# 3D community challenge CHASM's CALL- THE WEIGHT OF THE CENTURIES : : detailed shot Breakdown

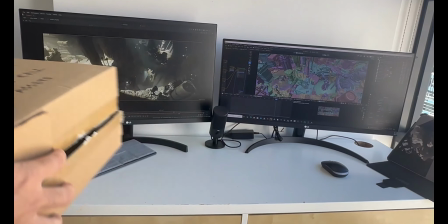0:00 Hello friends, before I get started this breakdown video, I would like to mention that these assets are not modeled by me.
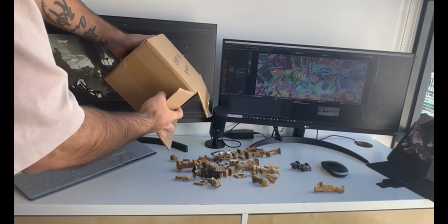0:07 I just downloaded them from all of the places like CG Traders, ArtStation,
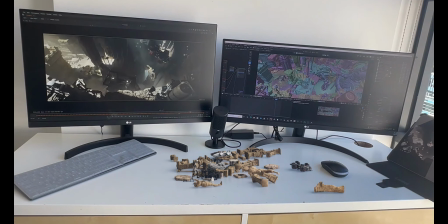0:11 TurboSquid, Sketchpad, and I just collected them in my asset folder and using them as per my need.
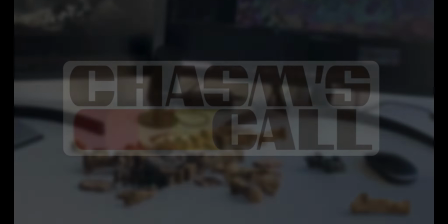0:18 Thank you.
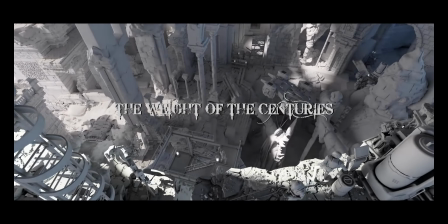0:21 Let's break down this shot, and I'll try to keep everything detailed as possible and try to explain every single
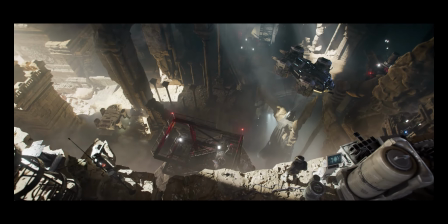0:30 thought process or plan or the fundamental ideas that I used.
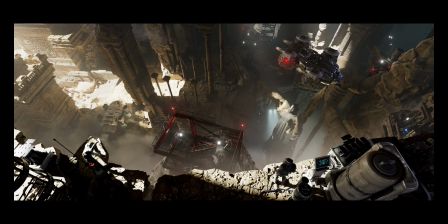0:35 First thing first, I just don't wanted to keep like anything more technical,
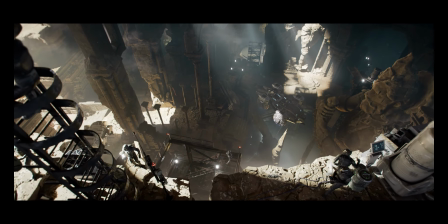0:41 and I'm more focused on keeping the composition and mood and look, and try to keep my shot cinematic looking, and that was the main goal for it.
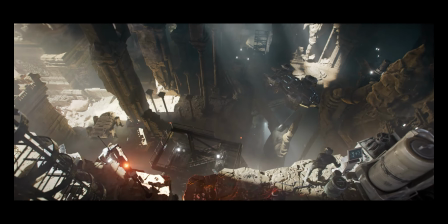0:51 So before any delay, just get into this shot. I'll open my Blender file and start explaining about it.
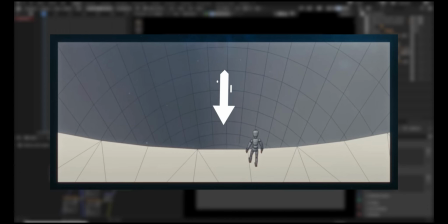0:59 So the main goal was to keep the curve, as we all knew that we have to maintain the visual weight in the scene.
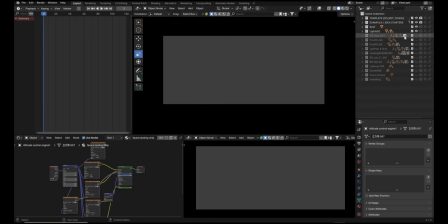1:07 So I started dumping some of the rock element or floor element I had to bring that curve in the floor.
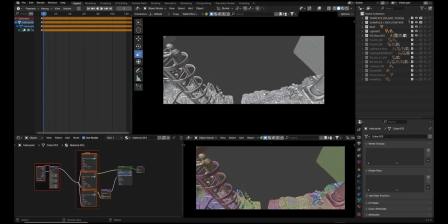1:16 So if I click and see that,
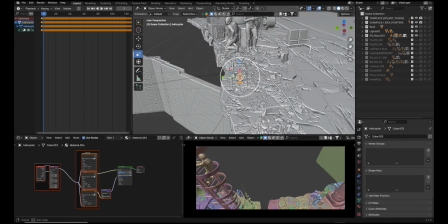1:21 um, the first thing I added into this shot is this rock.
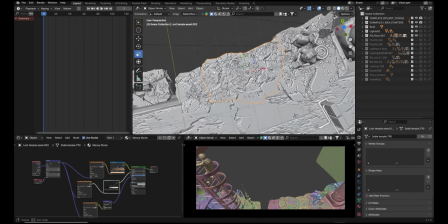1:26 Um, and then I just copy pasted them or
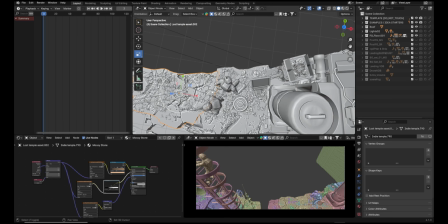1:30 created instances to keep my file little light.
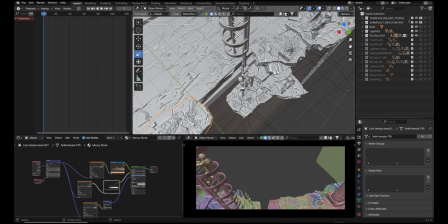1:36 And after creating this whole platform in the FG, I started adding some small details that
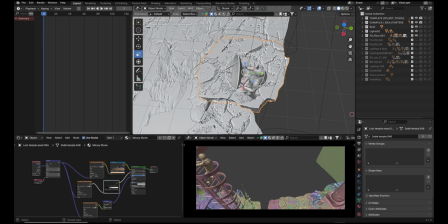1:44 initially I didn't think about adding any small details because I was just focused on creating some concept.
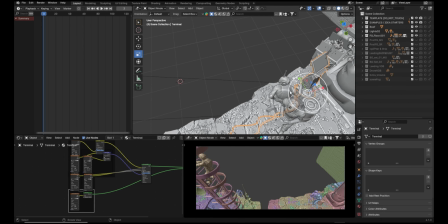1:52 And then these characters, animated characters, are rigged from Mixamo.
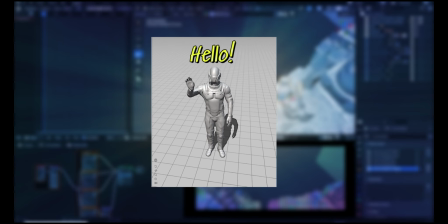1:58 This is one of the character I purchased from CG Traders long ago.
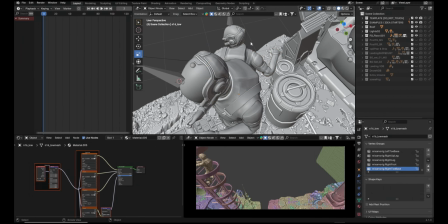2:03 This is the same character I used for Kinetic Rush challenge as well.
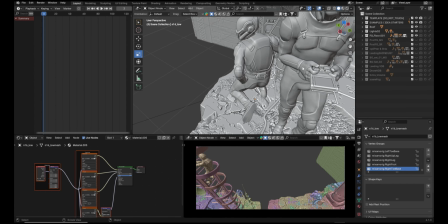2:08 Some minor changes in the shading for their clothes,
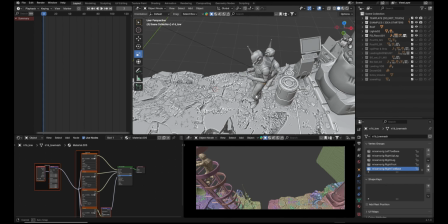2:13 and a few of them are like only 60 frame animation.
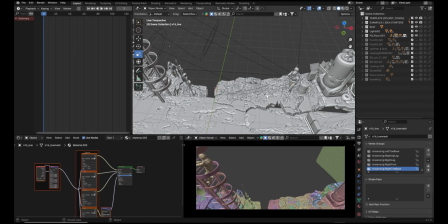2:18 That's why I kept them in like first or last frames.
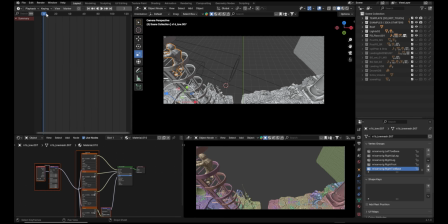2:21 This guy, if you see this is going out of the frame in few frames, so just to hide his slow animation.
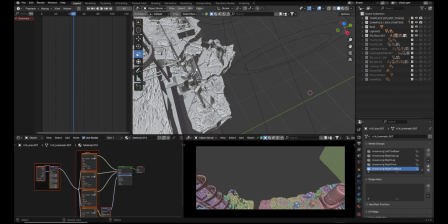2:29 And these some assets are from Cyberpunk pack I had purchased from
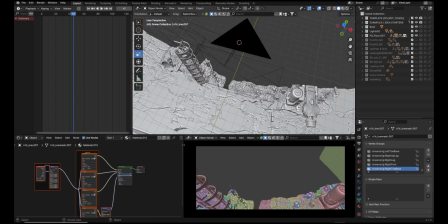2:38 ArtStation few days back. And some of these are from CG Traders.
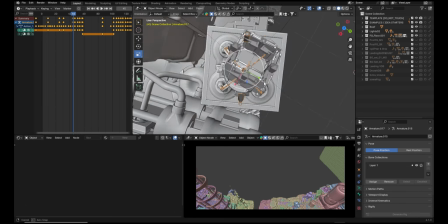2:44 Some I think this robot here, this animated robot, is a free model from Sketchweb, and which is really good.
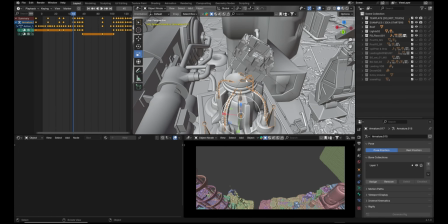2:53 I mean, I really liked it and I wanted to use it in my shot, and I just placed it just to see,
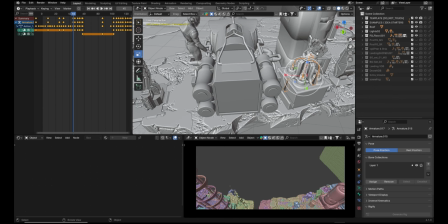3:02 since it has solar panels and some machines here,
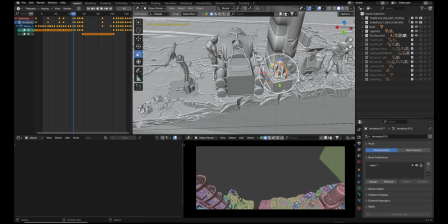3:06 just to give an impression that it's kind of like source of an energy, a kind of thing. And I dumped some of the extra details in the scene.
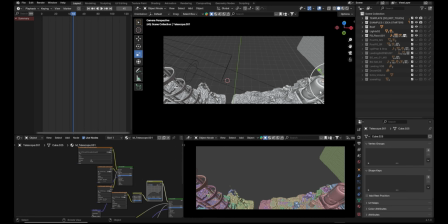3:16 They are not completely visible in the scene, but they contribute some small details as shadowing or bounce in the shot. So that was my FG. Then after that, um, I have this uh,
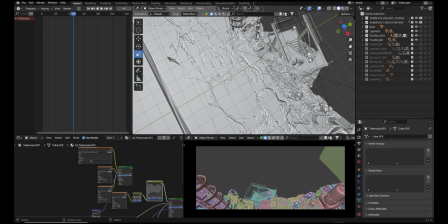3:33 midground here, which is slightly below from the FG,
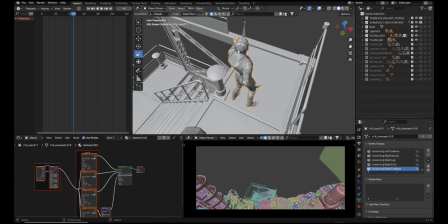3:38 but it brings a lot of depth because it wasn't there in the initial stage.
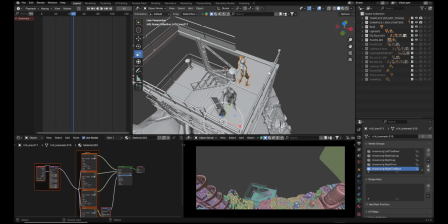3:43 I just created background after the FG, but then the whole space was too empty.
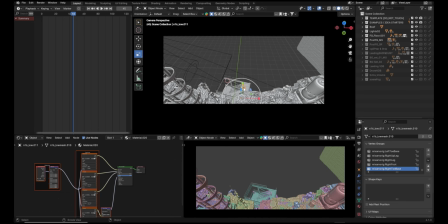3:48 And then I started adding some pillars or something, but that was looking not good. Since we have a lot of sci-fi thing going on here, I just added it here and I added some animated characters on top just to bring some life in the background or midground.
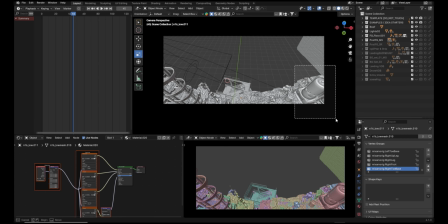4:05 Then same goes to the screen right area, which was still empty.
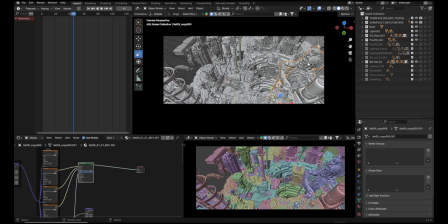4:11 This was the main character I wanted to see in the shot and these pillars. But since if I add something here, then this character is going to be hidden behind that. So that's the reason I was trying to keep less object here. But then in the end, I thought of adding, let me just make it color.
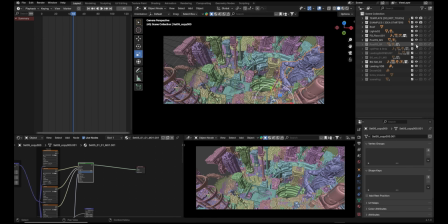4:32 In the end, I just added one more detail here, like this layer. It helped me a lot to just give some more depth. Since it wasn't hiding any of this detail here, I kept it till the end.
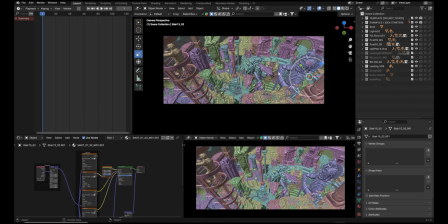4:50 Then after that, there is this ship and this object. and there is this cloth simulation happening, which is very simple.
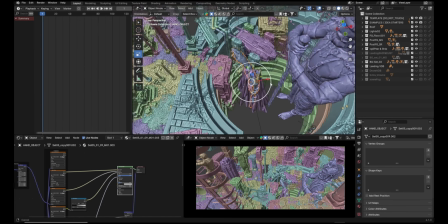4:59 Cloth simulation I done in Blender. Um, it was quite heavy with more polygons,
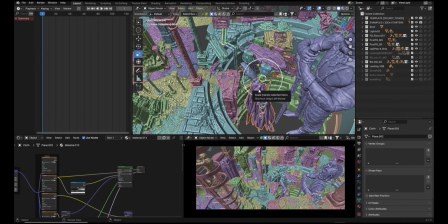5:07 so I just created it in different file and baked it and used it here as an asset.
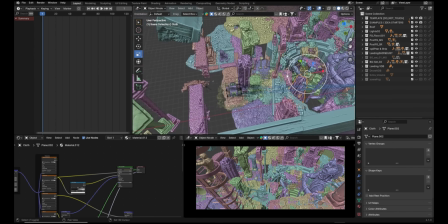5:13 Um, then there is one more spaceship here in this corner, which was empty before.
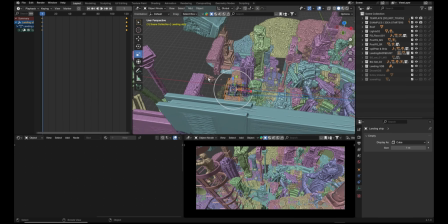5:18 Then I thought this space was looking really empty, so this area was empty.
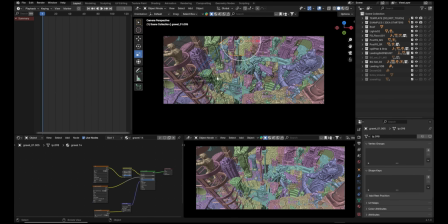5:24 So I tried to add some more detail in that area. If you see the last frame, you can see that spaceship or landing ship more clearly. Then I added more BG details. Let me turn off these overlays.
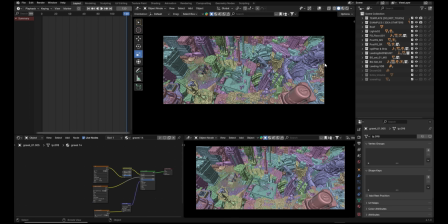5:39 The main goal was like I just wanted to see shot more dramatic, even in the grayscale, or just the layout should look more better, which will bring more depth in the shot. That was my idea before.
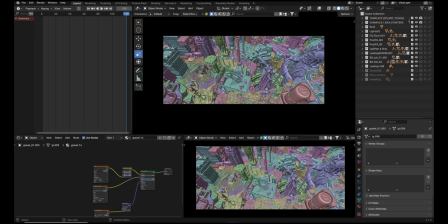5:55 And there are some other details I wanted to add, like the small clothes flying in the shot.
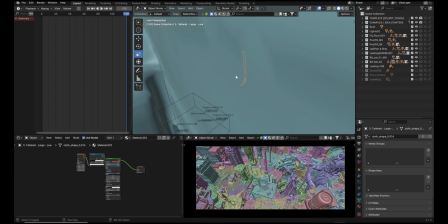6:01 So these things, these are from Cascade. I don't exactly remember the name.
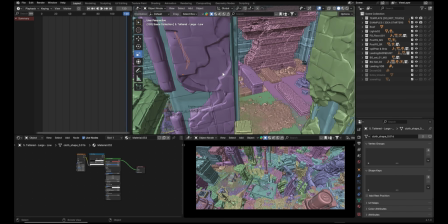6:08 I can post the link in the description. And then there are some other stuff like this.
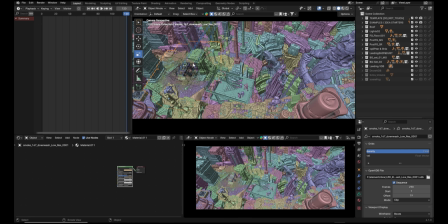6:14 These are not like very big visible things in the shot, but they contribute a lot because they are moving throughout the shot and give some more life to the background. And then I have some moving object or characters in the back here behind the statue.
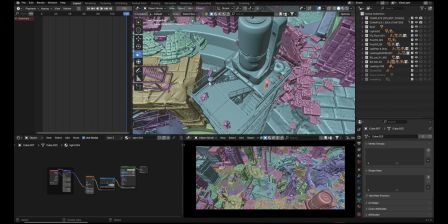6:33 There are some more lights. They are contributing a lot in the scene because the whole shot here is in dark,
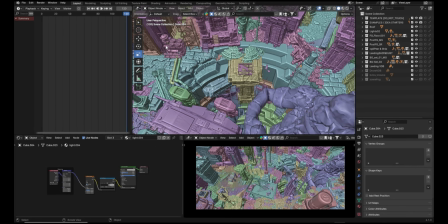6:41 and these lights creates a lot of sense of depth and some detail in the scene.
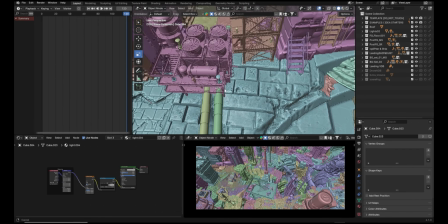6:47 And there are like small character, I mean not small, this is in the background, so they look small, but they are all the same size.
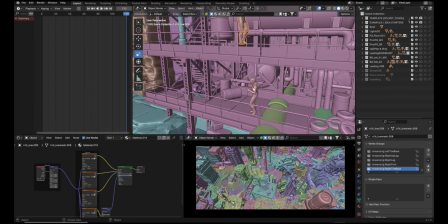6:54 So these characters in the background, just a tiny detail. I didn't add more detail in their hands or something because it's not visible, but just the moment.
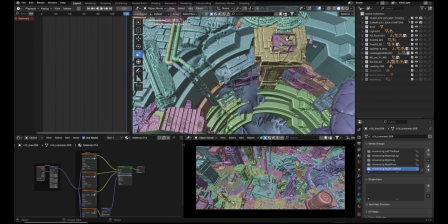7:02 And same goes here as well. There is one character standing in front of this broken statue, and
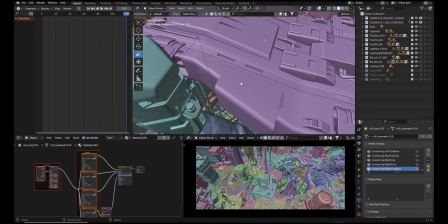7:11 there is one more structure here, like um stage or something.
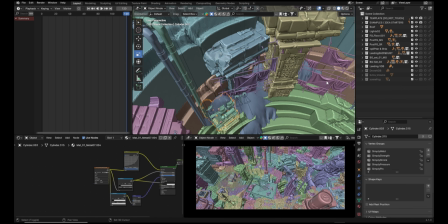7:17 Some work is going on, some energy plant is there, some exploration thing is going on,
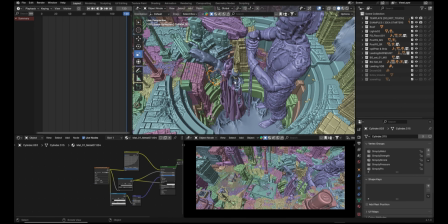7:25 just to give the hint that something is happening down there.
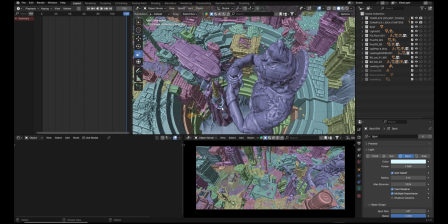7:29 And there are some spotlights just to give some light on the haze area, like under this cloth and this big object.
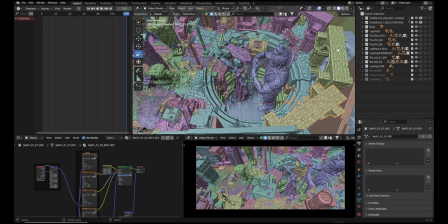7:38 And I think that's all. I did then adding these extra steps helped me a lot.
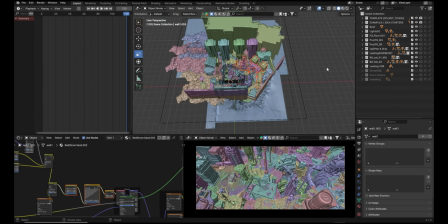7:44 um, there is a roof.
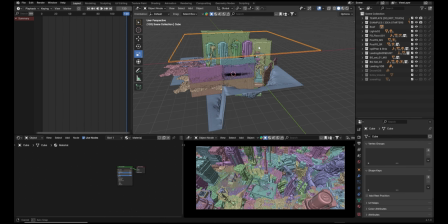7:47 This one I just kept the visibility off because it was easy to just see through the shot, but this one is like blocker.
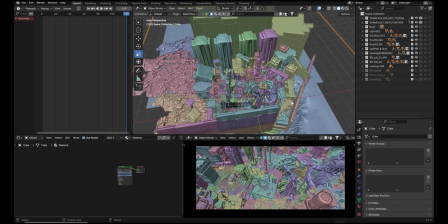7:55 I don't want it to get any light directly in onto these characters or on these total objects.
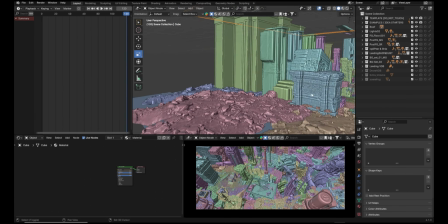8:01 So I just kept the opening here and tried to keep my light go through this passage, which I will show you later how what was the plan of creating that kind of light.